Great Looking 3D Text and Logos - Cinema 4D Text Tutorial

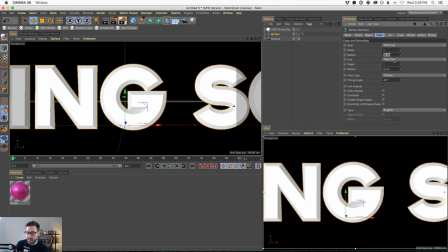Well, one thing I would do first is to just limit
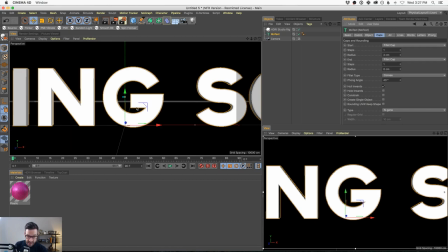the amount of bevel that you add so that you don't get into these problems. So it's hard to give you a number because typefaces are all different sizes and all this stuff, but you don't want things to do this in touch. That's not what we want. We want just enough to make it little interesting little bevel edges.
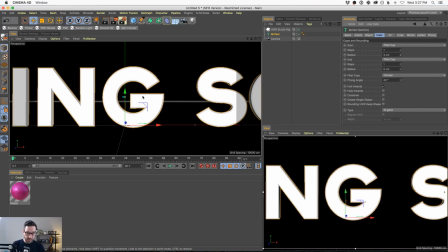And later on, I'll show you a trick to kind of add more bevels without sacrificing readability and more roundness. We're going to get into that. Okay, so first of all, limit the amount of radius. Now, the second thing is if you want it more rounded, you have to add more steps. This is one by default.
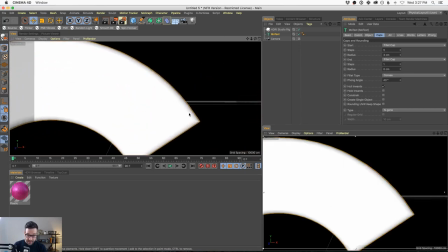I usually just kind of turn it up to 5, and that gives me enough steps to round these corners.
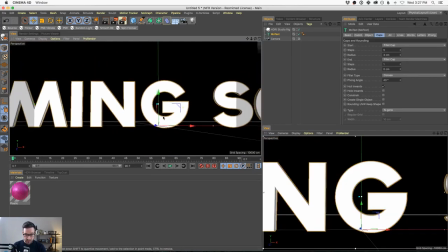So now look, we got these nice rounded edges, and that means when we start to add our lighting that it's going to be a lot more visible.
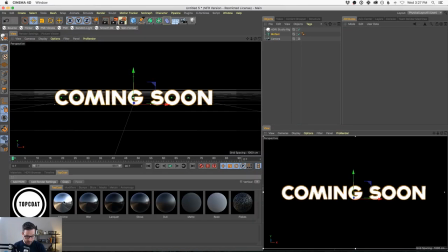So let's do that. Let's create a new material. I'm just going to use top coat to create a just pure chrome material.
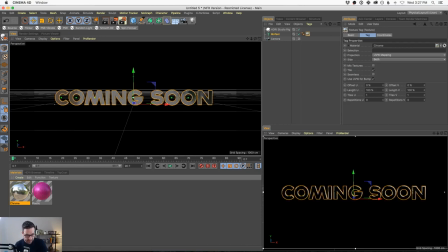And top coat's another plugin that we sell at Greyscalegorilla. It helps you make physical textures, specifically physical and reflectance-based textures very quickly, and you can layer them. I won't get into that too much today, but I just wanted to drop this pure chrome metal on our type so that we could see this.
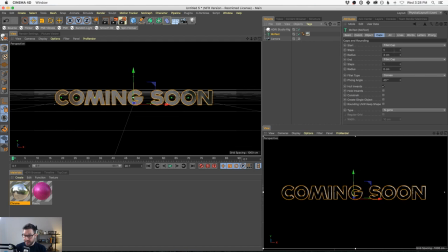Now see what we're talking about. Now let's look without the fillets and without the caps. That's what our text looks like with no bevels. Do you see it? I don't see it either. You know why? Because there's literally nothing reflected.
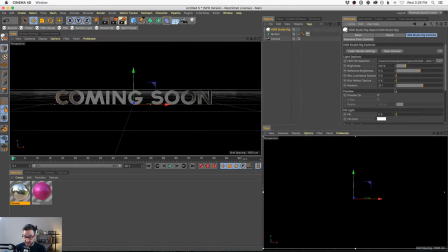Now, if we rotate this around and try to catch the front, we can maybe see a little bit of reflection here, but that's not very sexy. That just looks like white type. And so the thing I want you to take away is round edges.
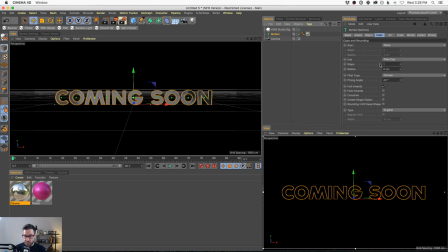All these bevels are what's gonna make the type stand out. So now look. Now we have some edges. Now it's not super readable. We'll get to that. But now we have this nice.
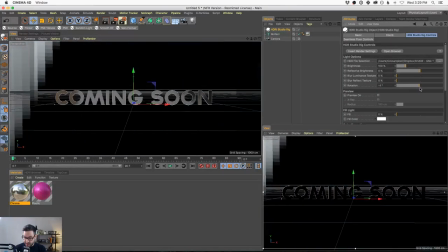So now let's rotate this, and you can see all the little bevels and blings, and look at all that.
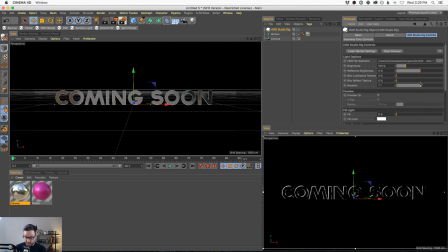That's what we're going for. Boom. Okay. So step one, got it. Step one, got it. So minimal bevels. So what do you do now? Well, now it's not very readable, right?
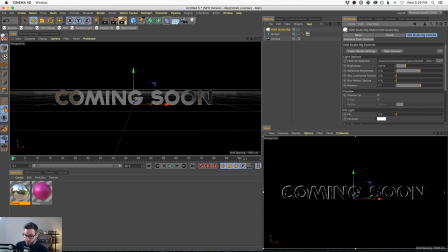you know, how do you get all that, all these sexy reflections, but keep the word itself readable? Well, this is where you can start to use textures along with reflections to kind of cheat a little bit,
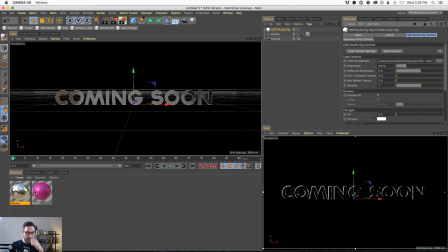get a little bit of both worlds, because the most readable type is black type on a white background, right? You pick up a book anywhere, you flip through it, it's going to be black type on a white background. And this is not by accident. This is the way that our eyes see the most.
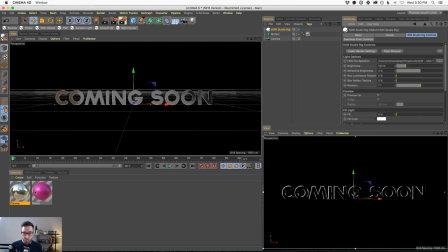It's about contrast. There is contrast between the letter and the page around it. And never forget that the page around a letter is just as important as the letter, right? Because if the background was black and the letter was black, there would be no contrast to see.
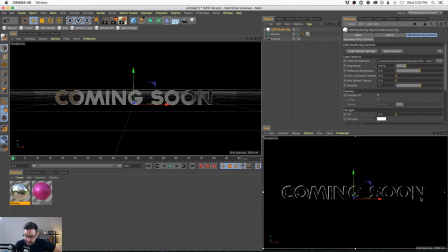And what we have here is exactly that. We have a black letter with some kind of reflective edges and a black background. And that might be okay to be a little bit, you know, to maybe show one word or to keep it a little spooky.
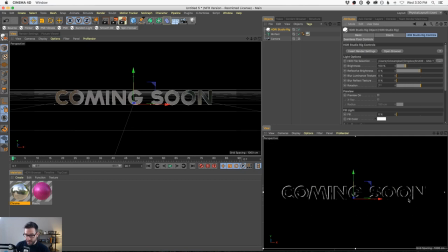But man, you know, when you're really trying to get some a message across, you don't want to guess that they read this properly. So how do we deal with that now? Well, one thing you could do is just add a new material on top of the text and use a little luminance.
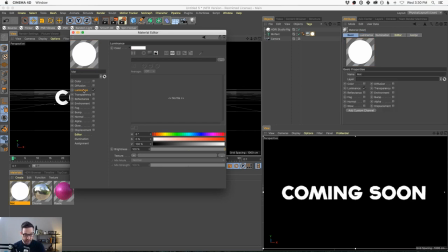Now I'm going to turn everything else off. I'm just going to use a little bit of luminance,
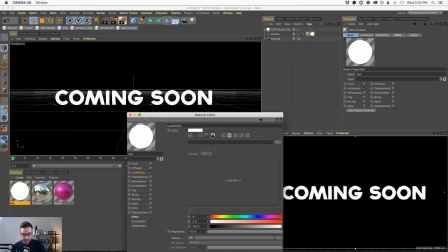and we're going to bring some color back to the front-facing parts of our type.
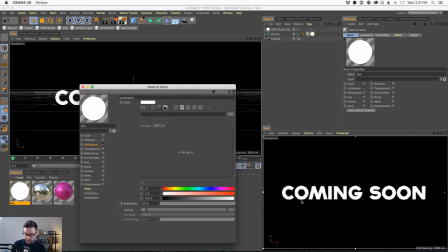So the front-facing parts, which is lit now, but this has the bevels.
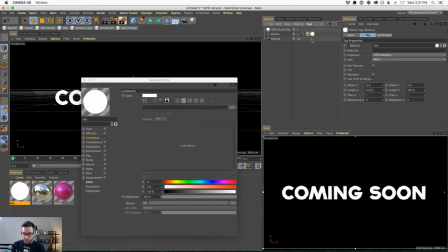What I'm trying to say is I don't want to add luminance to the bevels. They already have these nice little reflections. I'm trying to add it just to the front. Okay, so how do you do that?
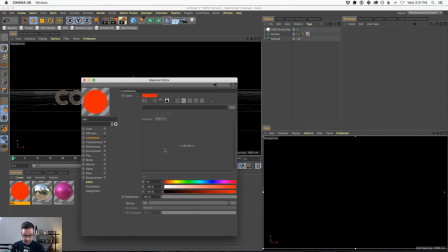So to make this more clear, I'm just going to make this kind of reddish-orange for now. I'm going to put it on the text, and you can see it all became reddish orange. We only want it on the front, and you can actually tell your texture where to go on type.
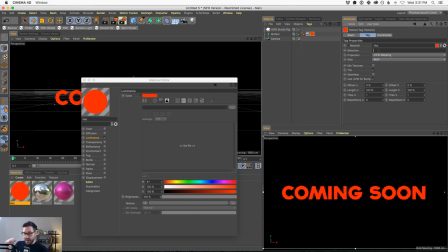And, you know, for those of you who've used type a long time in cinema, this may be a little bit basic, but we're going to get to more advanced stuff in a bit, I promise. Right here in selection, you can tell this texture where to apply itself on the type. And in this case, I want a cap, so I'm going to go C, capital C, and then 1.
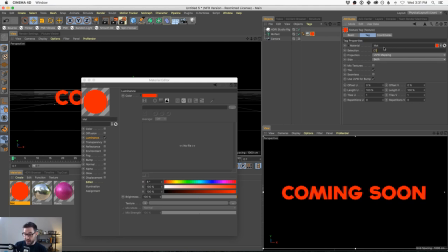So I want it on the front-facing cap.
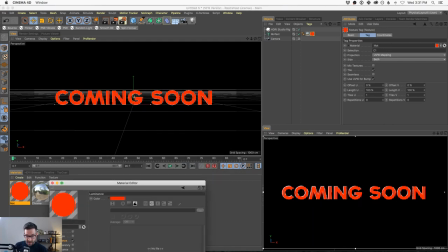And now what I have is front-facing color with nice, blingy, beveled edges. Now I get the best of both worlds. Okay, so now that you see what's going on, we don't have to make this bright orange.
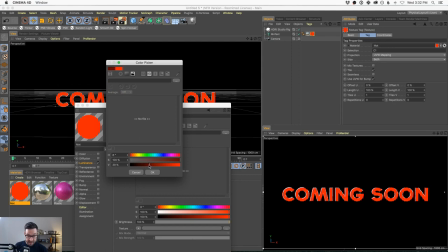We can make this even a little subtle gray color. Okay, now I don't want any of that red in there. So let's go do this. So now you can see we're dialing in, we're balancing now the readability, okay?
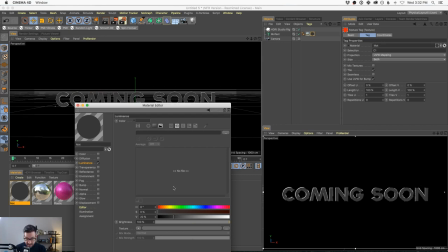We still get the outlines of the letters here, and I'm just going to dial this back a little bit, just enough to let our eye kind of look at this and say, okay, I see what that says, and we got these nice reflections, and I can start to layer these things together to, again, make it beautiful,
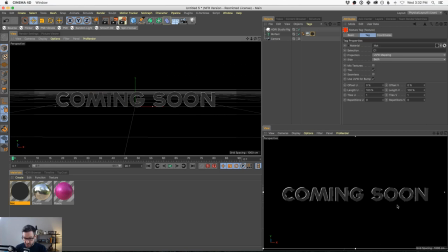make it readable, make it visually interesting so that people continue to watch.
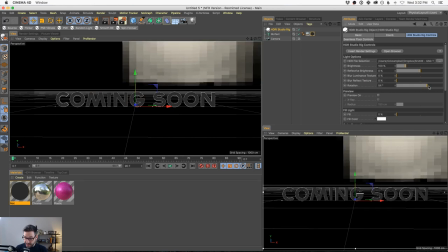And on top of this, we could even animate this HDR kind of moving around.
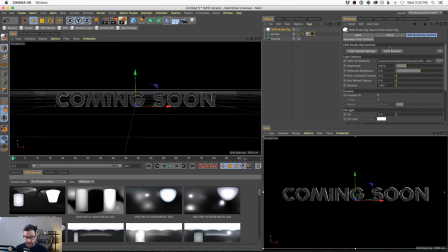You see all those little dancing edges? Let me pick another HDR just so we're not blinded by that back piece here.
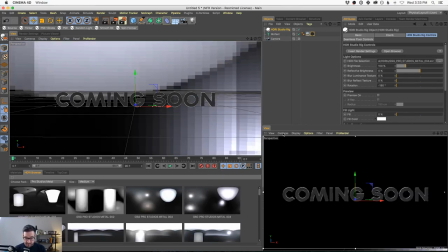This is from our metal, our Pro Studios metal pack, and it works really well on type, actually.
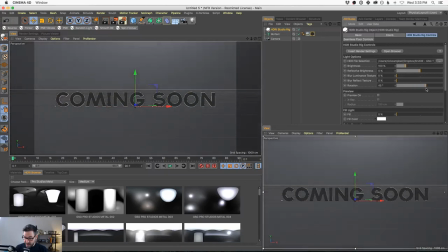I've been using it a ton lately, and you can see now we have all these little dancing edges around our type.
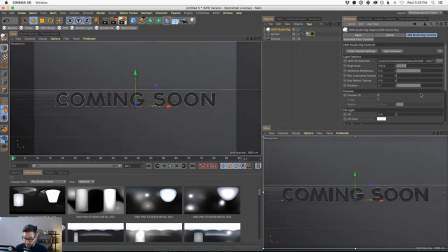See that?
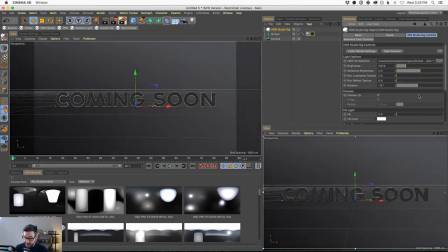So imagine now you're animating the rotation of this HDR and all those little dancing rotating edges are popping up.
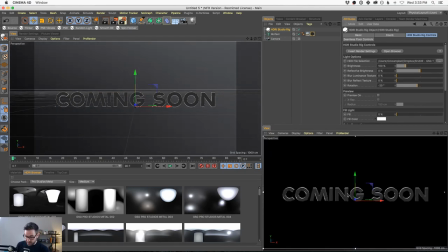So that could be a look in itself, like a little zoom back with a camera. You can see that.
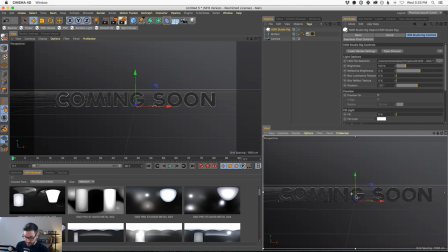I make a little sound effect. Animate your HDR rotating around, or you can even just grab
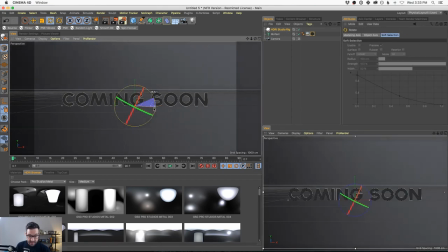the studio rig itself and rotate it this way. And you can see now it's actually rotating in circles on the type.
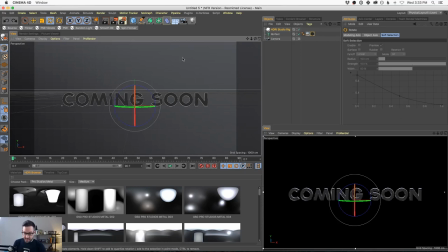And that alone is enough to be visually interesting and readable and all this stuff, right? So now maybe you animate your camera and do all that stuff. So really, really simple, but now you're combining all these things together. And if your client has specific colors or a specific background or something, you know, you can dial that in with that.
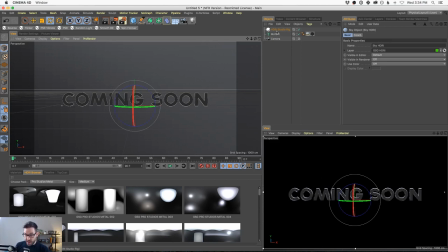Maybe it's a dark type on a white background, which we could just simulate really quickly. Turn off, there it is, really quickly here.
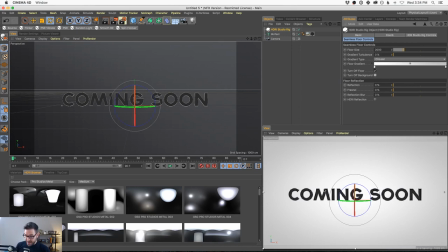And then the only thing with a brighter background is that the reflections on the type can kind of go away. It's the reason that really reflective look looks the best on dark backgrounds, because those reflections really stand out.
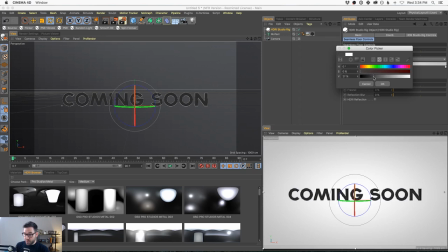So what I would do is, try to push it toward, if you had to have something more colorful,
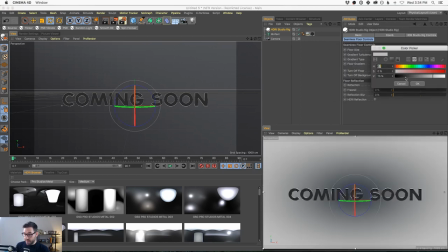try to push it toward a darker palette if the idea is to get reflective text.
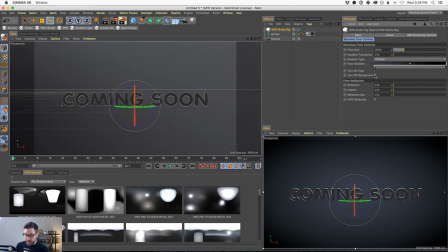So that's an option too. You may have to darken that up anyway. Okay, so what do you do now?
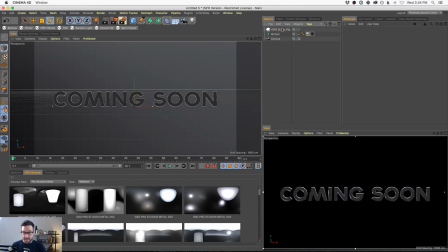So now let's quickly talk about kerning. And somebody mentioned it in the live chat. I just wanted to make sure that I went over kerning.